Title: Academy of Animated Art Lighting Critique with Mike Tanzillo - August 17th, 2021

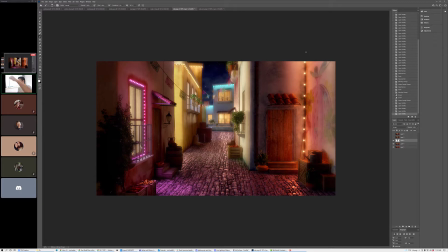(12:28)
So like, you know, especially these coming up the wall, like to get them that taut would be really difficult. So just like have like just kind of askew them a little bit at some point. Okay. And same thing like looking right down here, just like that perfect line.
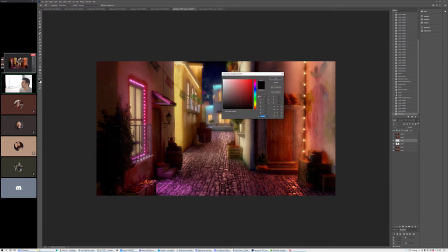(12:44)
It makes it feel less human created. Okay. Yeah. What do you guys think? Let me open it up. Any thoughts from the gallery? So I don't know if you saw the comment about the lights also.
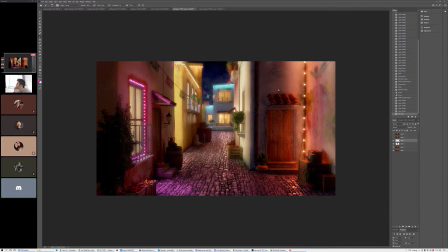(13:04)
I did play around with the adding more to the right corner. Mm-hmm. But since they're like a little bit bigger, I feel like it was like too much maybe. Yeah.
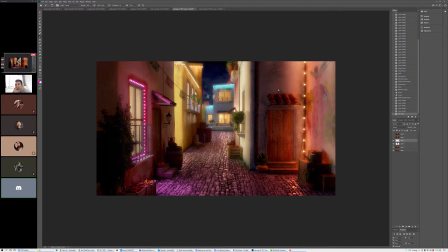(13:17)
So I played on removing some lights from the window, and that one actually looked like it could work. Okay. So it's better to have like less lights and keep it like that, and then just cut it more like uniform,
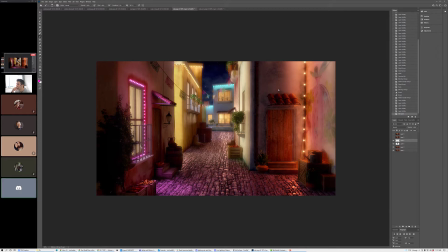(13:36)
or is it fine as is, like with a lot of lights on the one side and then not so many on the other? I wasn't as I don't want them to be uniform from because like each one of these is a different home,
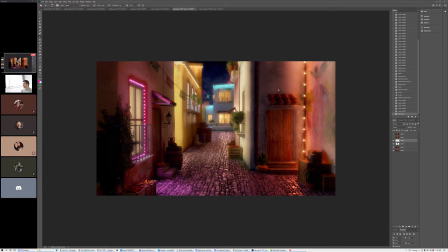(13:55)
a different building with different tenants who are going to do things slightly differently, and there's like part of this eclectic nature that makes it feel organic and real to me, like a real city or a real place. And you know, like there's always like there's a part in
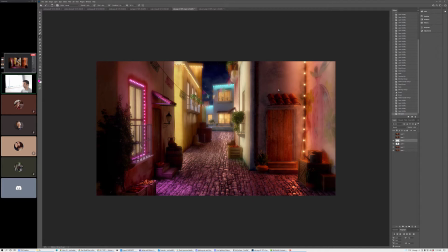(14:15)
there's an area in Brooklyn that goes all out with their holiday lights every year, and it like to the point where like you would go out there and you walk the streets and it's like this neighborhood with these little houses, and they're just like incredible Christmas lights. But there's always like one house that doesn't partake, or like two houses that don't partake.
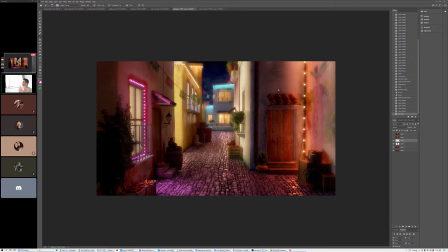(14:34)
And it's always very funny to me that they're just like, no. And like at no point when you were designing something like this would you like make one of the houses not have it. But that's just the way it works, right? Like some people don't participate, some people buy the wrong bulbs, some people don't hang them right. Like that, it's that type of imperfection that tells the story of a little bit of it.
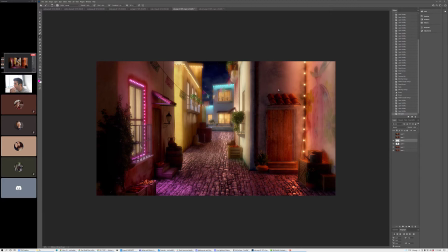(14:53)
So I'm not as bothered or influenced by the lack of symmetry, or I think it's okay that you can break them up a little bit. Hey, question. Ruby, it looks really, really good. I just have one question.
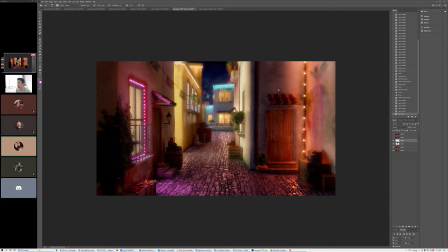(15:11)
So the second wall on the right, so the one that's behind the plant there, the one that's really specky, should we... let me see here. I can... I'm like watching my... Yeah, that one.
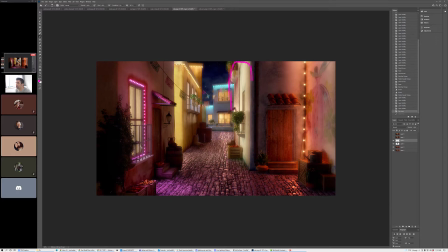(15:28)
Okay. Because none of the other ones are. Should we keep it that specky because it kind of pops out, or should we change it to where it's a bit more matte? I mean, I love it. It looks amazing, Ruby. You've done a really good job. I just noticed that because I like enlarged it on my computer screen.
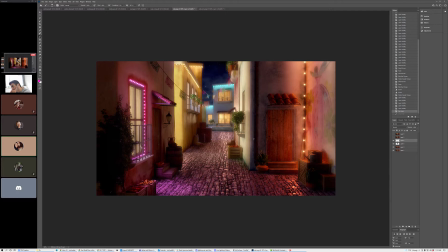(15:48)
I'm like, oh, that's like, damn, that's really specky. Yeah, maybe take that one down a little bit and maybe add in, because like I love it here too, like that. Like a little bit of specular It looks good on the yellow building, and I don't know if it's just because that one building on the right's getting so much light from the alleyway, it's just popping more.
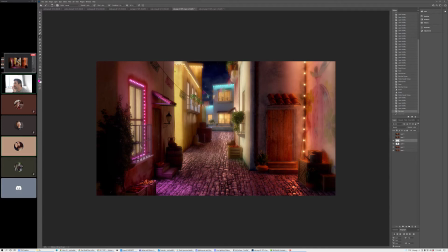(16:06)
Mm-hmm. But yeah. It may also benefit you, Ruby, to create a little bit more directionality out of this light coming out of the alley. Like if it's a street lamp, maybe like, you know, have it kind of fade off as we go to the top, and then it can kind of just hit the lower part of this wall.
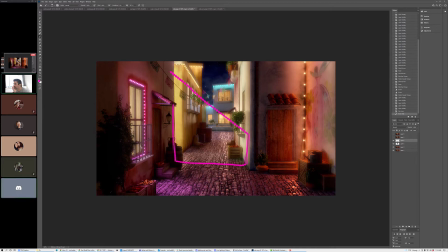(16:27)
Okay. I think that, like, give that a try. I think that, because like, yeah, the fact that it's going like all the way up here and all the way up here, let's try that.
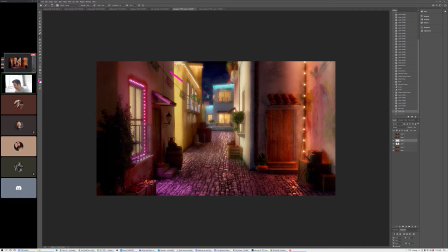(16:37)
Let's try just like putting an angle on it a little bit. The yellow one has a lot of directionality to it and it fades off, but the one on the right, I guess it's a purpley wall, doesn't really have that. It just looks like somebody's got a big area light back there and it's just hitting it. Yeah. Yeah, you're right.
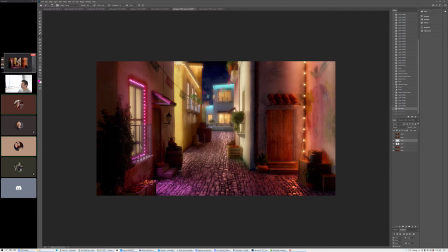(16:57)
That's good. I have a question. Everything else is amazing. Thanks. I have a question about the alley light. I don't know.
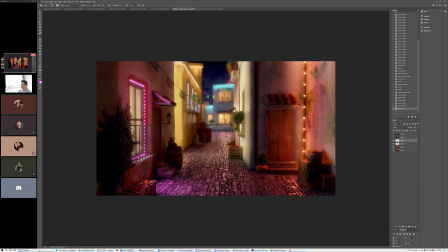(17:11)
I mean, this is the first the first time that I'm hearing you guys talk about it. But it gave me an impression, like, because there's none of the door lights are on.
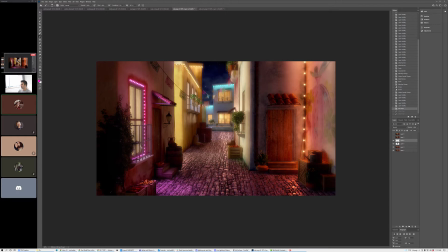(17:26)
There's almost it's almost all coming from these like little lights in the window, and then there's this alley light that is like kind of giving the impression that somebody's being abducted by the alley aliens on that little alleyway.
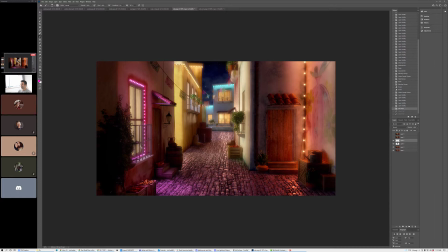(17:44)
But I was wondering if maybe it would be interesting to tone it down a little bit. But I don't know. No. Good, fresh eyes are good. I think we should give it a try. But I think it looks amazing.
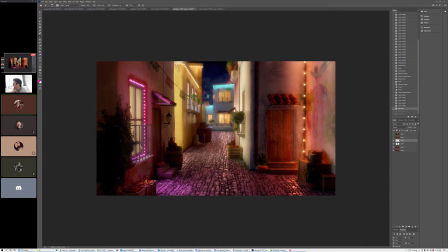(18:02)
I'm envious a little bit. Like it's that quiet of when no one has comments. It's a quiet rage. It's a quiet jealous rage. No, I'm just kidding.
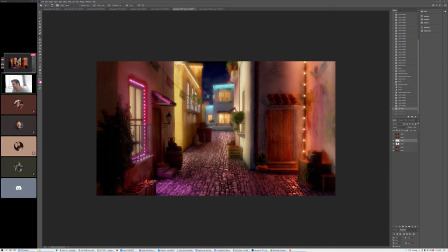(18:15)
Yeah, that's a really good point, because that's like the only part of the image that's not being lit by the lights themselves, and it is quite bright. There's a little bit here out of this window, like the windows have some light to it, but yeah, that's a good point.
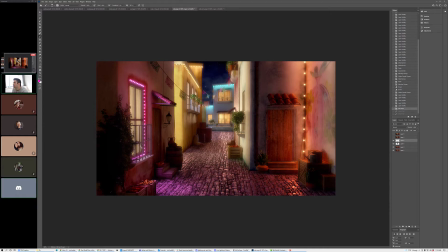(18:30)
All right, I'll work in that. Cool. Thank you, Ruby. All right, Thanks. we'll go. I think I saw. Yeah, Mindy, you're here, so we'll hop over to Mindy's next.
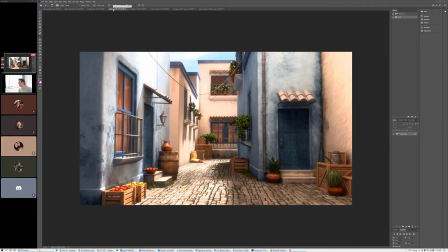(18:41)
Same scene, so I think it's a good transition. Mindy, I think I really like some of your the key values.
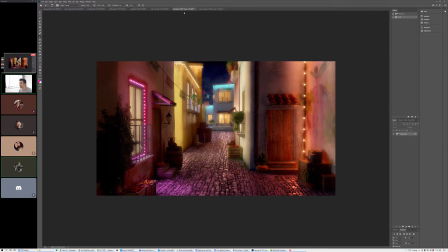(18:54)
Again, like I think those are working out really well. I would, and we worked on this with Ruby's a little bit, adding a little bit of displacement to the brick on the ground I think will help.
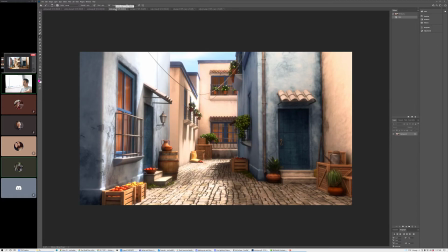(19:02)
Yours is at a slightly lower camera angle, so it'll be a little bit difficult to really to pick that up and make that look good, but I think we're high enough where it'll be okay. It's just like it's kind of reading as flat right now and just having that little bit of added displacement.
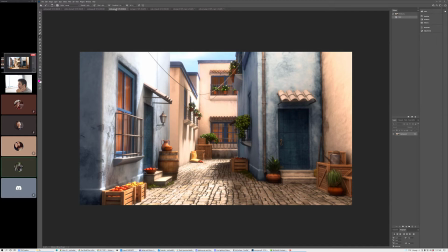(19:18)
The area that I kind of fixed that. I don't really know how to go about doing it. Oh yeah, maybe ping Ruby on the side. Maybe she can. Yeah. Okay. The biggest thing I would like to see is, I agree, because we talked about this the last time,
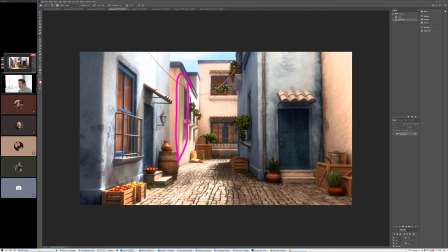(19:36)
is that like the shadow on the wall is feeling a little dark, and I think the shadows are feeling a little bit on the dark side here, and I think we can lift those a little bit more. Let's see.
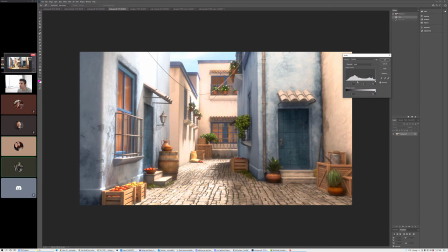(19:50)
Just do it this way. Quick question. Yeah. Are the doors supposed to be wood?
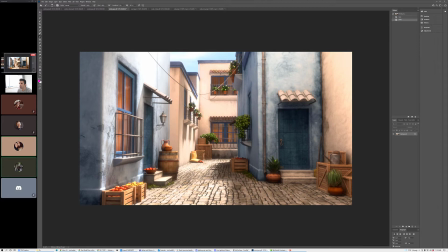(19:58)
Because I'm looking at the doors and I can't really tell what type of material they are. Mm-hmm. because it kind of looks like they're plaster, but I don't think they're supposed to be. I think it's just painted wood. Is it just painted wood? Okay. Just kind of.
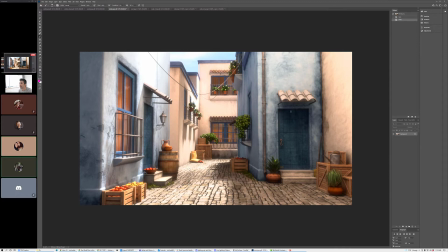(20:15)
You know what? The grain on it's funky. It's also that they're like tiled. Like you don't normally. Oh. Yeah, you don't normally find wood doors that are like, small planks of wood that are kind of glued together. I'm trying to think how. Like usually it's. I would say yeah, that's a good point.